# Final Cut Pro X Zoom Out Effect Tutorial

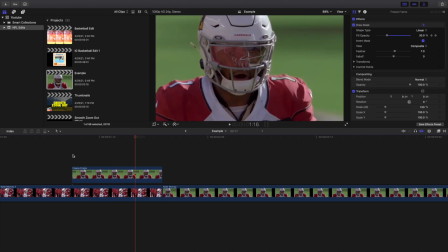255s
You can of course mess with the Ken's burn effect and where you want to start. You can make it smaller, bigger.
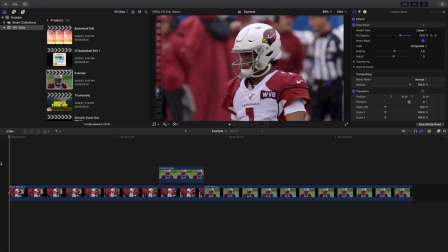260s
That's all up to you. Depends on your clip right here. So let's go ahead and play it.
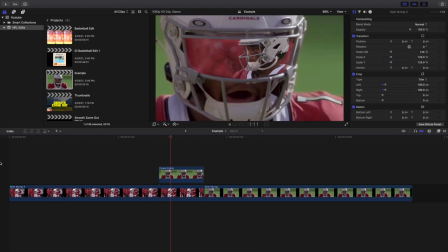265s
As you can see, there you go. That's a really cool zoom out effect in Final Cut Pro 10.
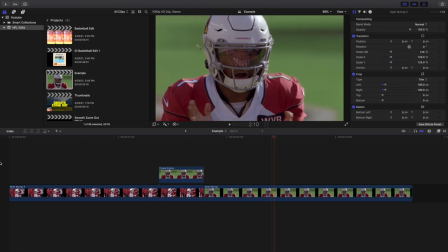271s
Just using a freeze frame, a mask, and the Ken Burns effect right there. And of course you could add some motion blur just to help sell the effect and make it look a lot nicer and a lot more realistic.
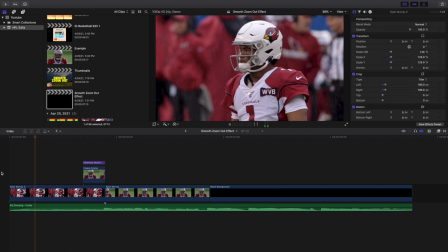284s
So let's go ahead and play it right here. This is what the effect looks like right here. You have this really cool zoom out effect.
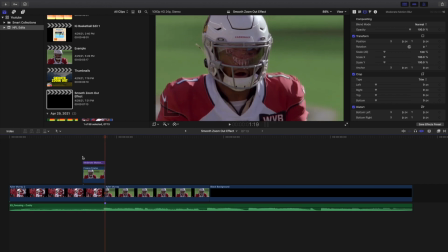291s
So 1, 2, 3, 4, 5, 6, 7, 8, 9, 10. And not only is it zooming out, as you can see right here, the opacity is being keyframed, so that way the end, now you've gone right into the second clip.
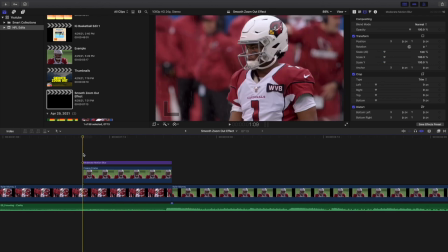304s
Again, you don't have to keyframe the opacity, but I think it looks a lot more realistic. It's much harsher cut if you don't keyframe the opacity. So you see motion blur right here, freeze frame right here. Just use a draw mask to cut on his helmet, and then as you can see right here, here is the crop right here.
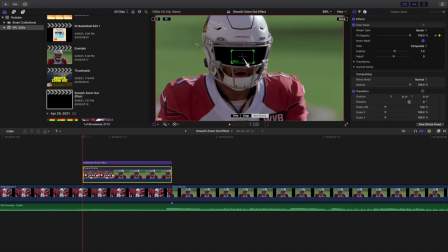320s
Go to crop, Ken Burns effect, and then you want to start it here and end it on the outside. And you just do that by clicking the arrow right here to reverse it.
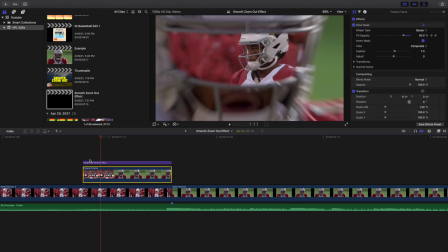329s
I didn't know you could do that, but that's much easier than just trying to line up the Ken's burn effect.
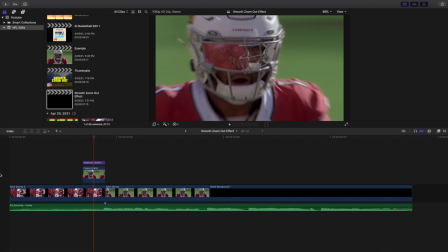334s
You could just flip it around. Really cool effect that I didn't even know existed.
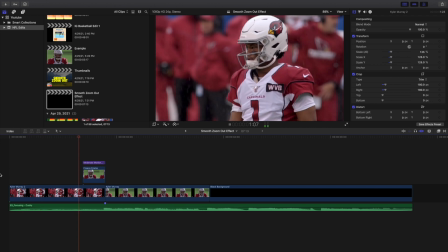339s
And hopefully, well, if you didn't know it existed, now you definitely know it exists.
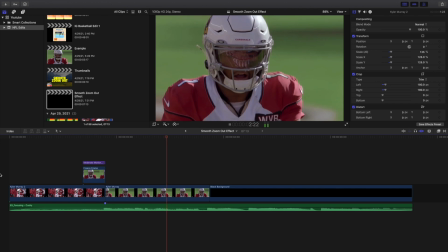344s
Definitely a really cool effect, very unique effect. The zoom in and the zoom out effect are just used for different clips. You're just gonna have to, you know, watch your video and figure out which clips you're gonna use. Can I use the zoom out effect on any of my clips? That, you know, is up to you, and that depends on your clips.
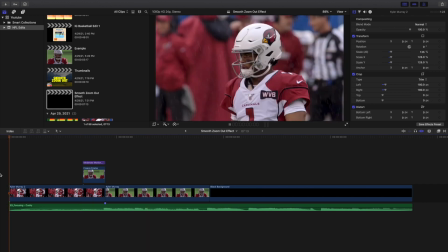362s
But this is just one example. I just wanted to go over how to create it, like the idea of how to create it, and then you can of course take your own, use your own creativity on it and make it look even cooler.
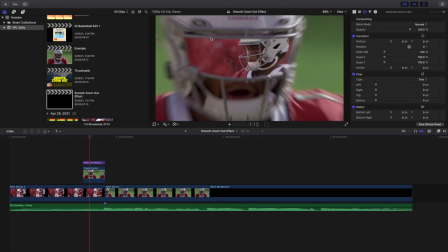373s
You could have it repeating, so you could have multiple of these, like I did the repeating frame effect, or like the infinite zoom effect. I can't remember what I called it, but you could have it kind of stack onto each other. That's you know, all up to you.
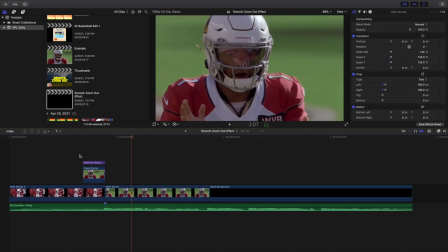385s
But there you go, that's how you create this really cool effect. Freeze frame, draw mask, and then here's the Ken's burn effect, keyframe the opacity, and voila, you have a really cool zoom out effect in Final Cut Pro 10. Anyways, hopefully you enjoyed this video.
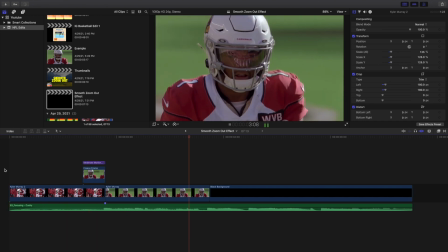401s
Hopefully you found it helpful and informative. If you're new to this channel, I upload Final Cut Pro 10 tutorials every day at 10 a.m.
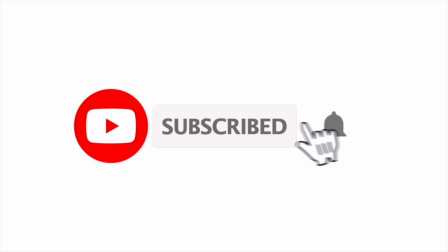407s
Eastern Standard Time. So if you enjoy these types of videos, consider hitting that subscribe button.
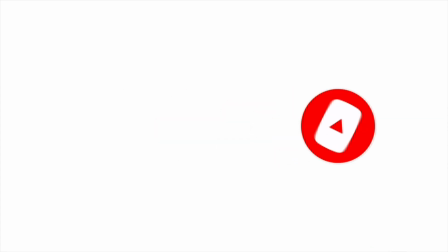411s
Also, a Final Cut Pro 10 tutorial playlist with over 200 Final Cut Pro 10 tutorials.
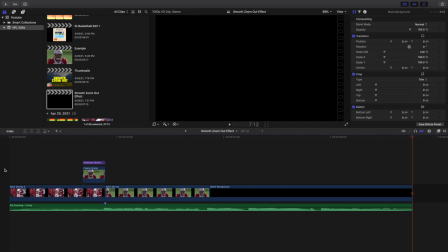416s
See you in the next one. Peace. Thank you.